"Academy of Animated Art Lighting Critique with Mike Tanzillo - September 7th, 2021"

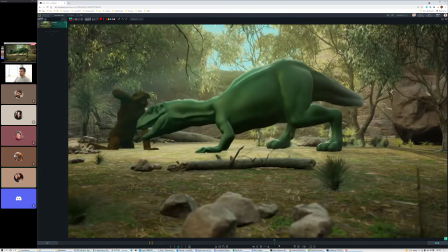[4:16]
Yeah, Okay. I might get rid of that last move back. I think that was it auto keyframed something when I was messing around with it.
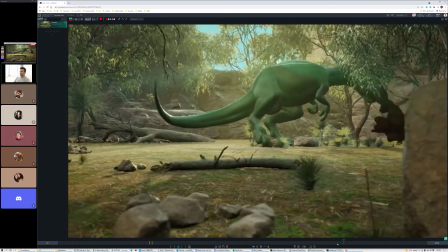[4:24]
Got it. Yeah, it's because the camera moves are really soft,
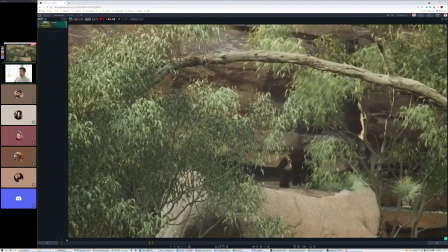[4:30]
and it's definitely not like a Michael Bay style fight sequence.
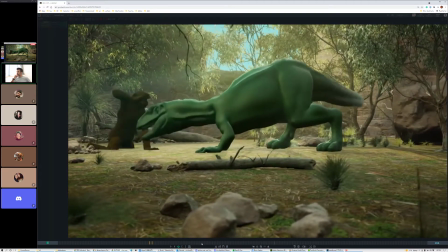[4:36]
Okay, so in terms of the lighting itself, the one thing about the reference that you were just talking about is that was
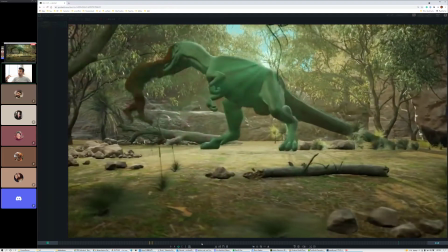[4:42]
and it was the scene where Dr. Grant and the little girl are up and the kids are up in the tree,
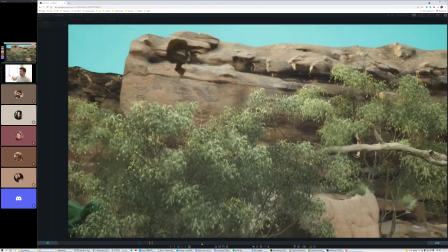[4:48]
and the brontosaurus's heads pick up, or is it the very first scene where they're seeing them from the Jeep?
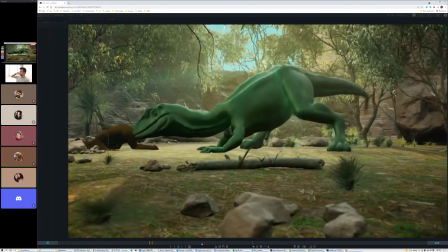[4:54]
The very first scene when they're seeing it from the Jeep. Got it. So I know this has a little bit more
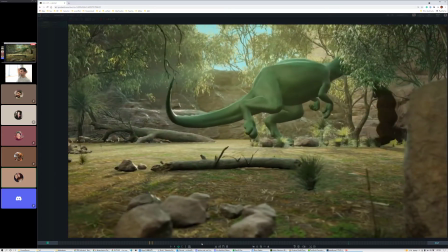[4:59]
God Ray look into it. but that's kind of the rough idea I'm going for.
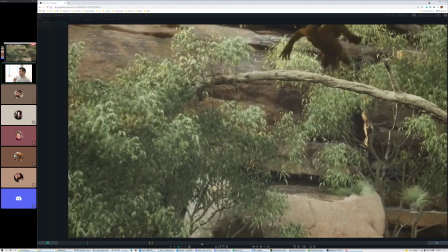[5:04]
It's an interesting choice for reference because these are two very different feels.
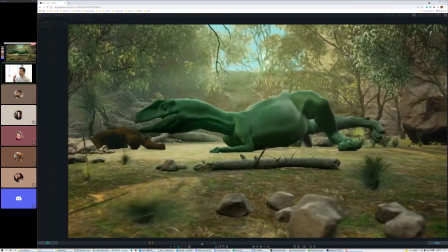[5:10]
Like that was an like holy crap, it's a dinosaur moment,
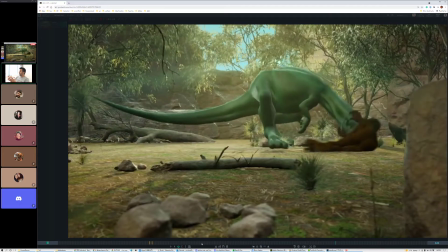[5:17]
where it's just like, oh, like it's the theme song kicks in.
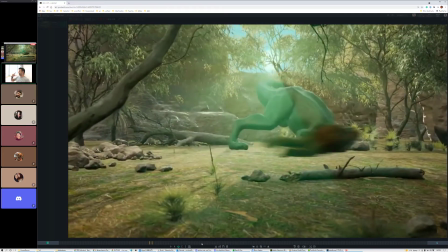[5:23]
I loved watching that documentary on Jurassic Park where
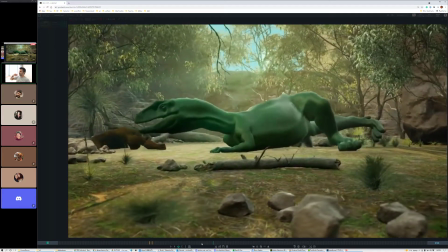[5:28]
Sam Neill, the guy who plays Dr. Grant, like where he talks about like he takes like Spielberg tells him to take off his sunglasses for effect,
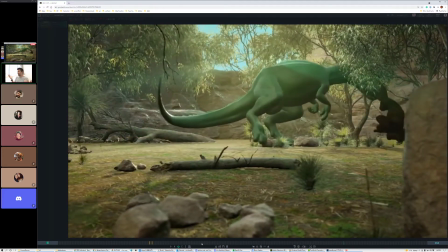[5:37]
which is not a thing people do when they want to see something better. You don't remove your glasses. Generally you whatever.
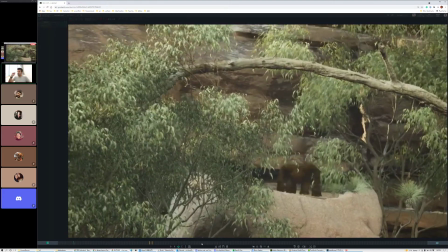[5:41]
But it was like, I guess he wanted to see with his natural eye, but it was like that dramatic move. That was that feeling of that moment.
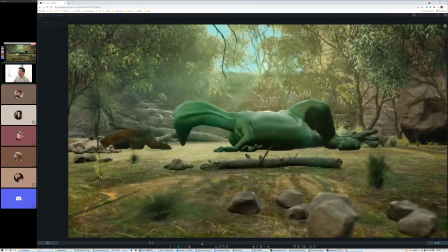[5:47]
This feels more like a battle. So I'm wondering if so it's just something to keep in mind with reference.
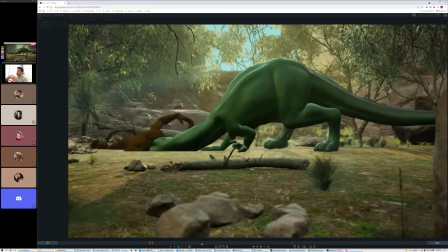[5:55]
We can certainly do middle of the day.
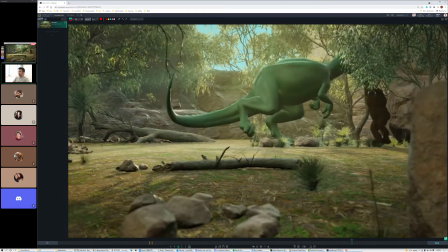[5:56]
And I think with that, what you want to do with the trees around, even if we remove the one in the first shot, I think we can get away with this,
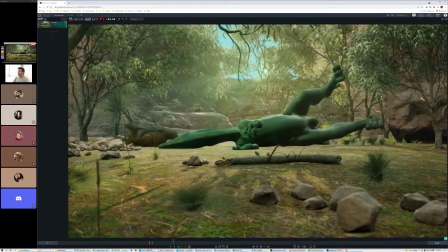[6:05]
is create, because this is a boxing match or a wrestling match, or there's a ring, and we want to like feel that ring by allowing the overhead sunlight to hit the trees around and create a patch of light right in the middle for these two characters to really go at it.
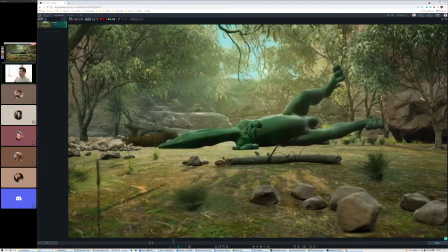[6:26]
So what that means is I think it's like darkening around the perimeters of the shot and the action, and really setting. It's almost like stage lighting for them in the middle here. Okay. Yeah.
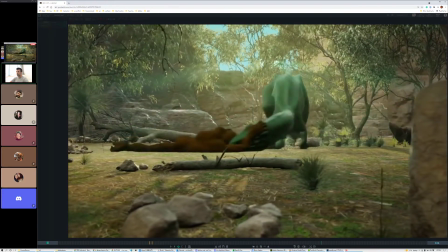[6:41]
I think in terms of like the general setup, that's how I would do it, and then.
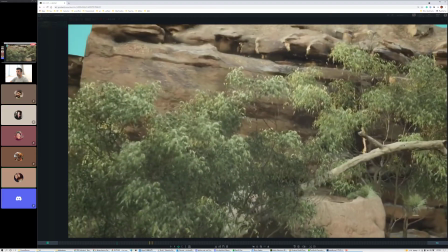[6:50]
So like less backlight, more kind of top light on them. And the other thing I can do with the opening shot.
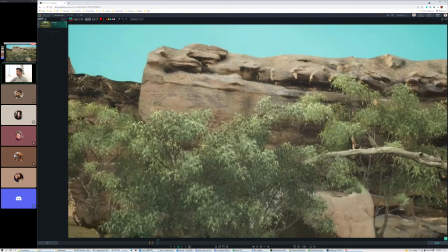[6:56]
I'm sorry. If it's noon, you're not gonna get that kind of backlight on them, because that's more the golden hour time period, is when the sun is that low in the sky.
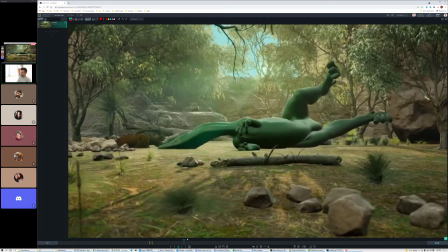[7:08]
So it would be more. It would be definitely more top down on them.
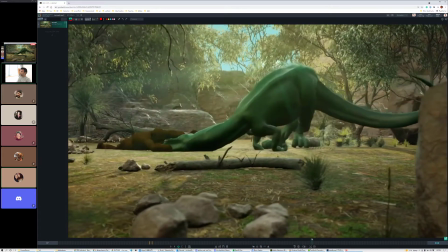[7:13]
If we're doing mid-afternoon. If you want to go later on, it's fine.
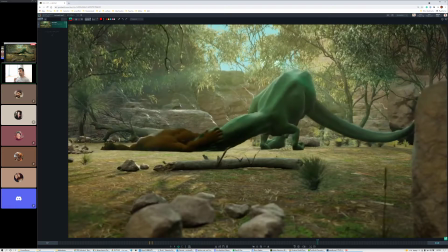[7:16]
But either way, I think the feeling of this whole thing feels as much Jurassic Park as it does Rocky. And that with these two like duking it out, so I kind of want to like visually set that stage,
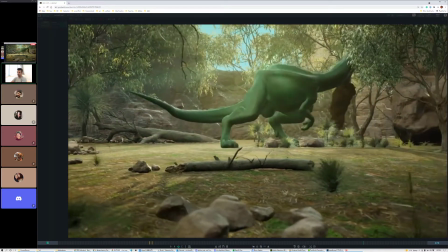[7:28]
because the camera and the framing of everything is kind of setting up that way.
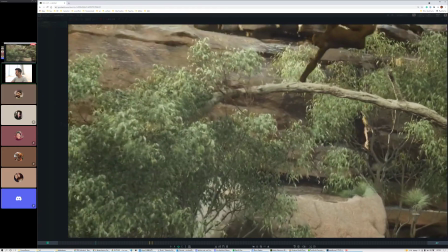[7:34]
I'd love to open it up if you guys have any other thoughts. I mean, I would go ahead.
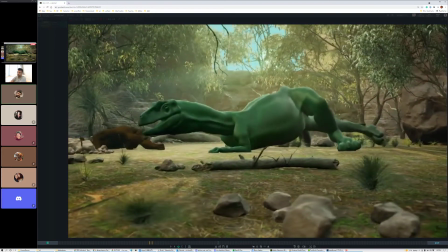[7:38]
I would just say, as far as reference goes, like, yeah, that first sequence from that film is iconic, but there's nothing.
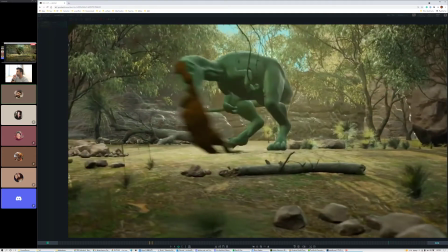[7:47]
I don't want to say this because I don't really feel like it's 100% true, but like there's not much creatively going on in that sequence.
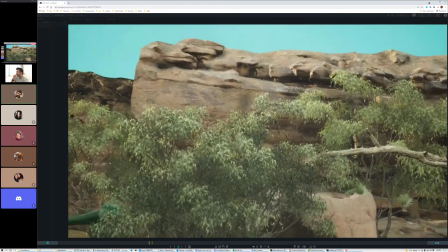[7:55]
Like it's literally just them out in a field in Hawaii. And it was like whatever the day was.
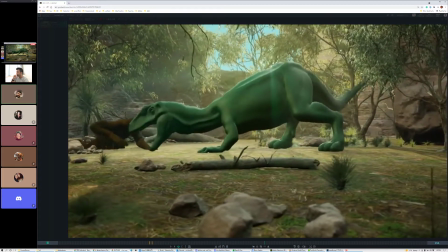[8:01]
I'm sure if like the day was muggy, they would have like canceled and like moved, like transitioned it.
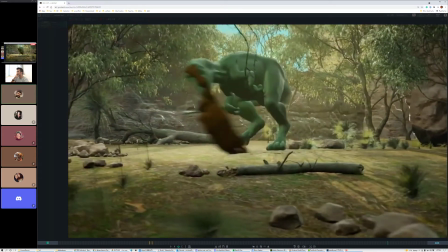[8:06]
But like if you look at that set, it was just like they were controlling with like bounce boards and like shaders and like, you know, shade makers.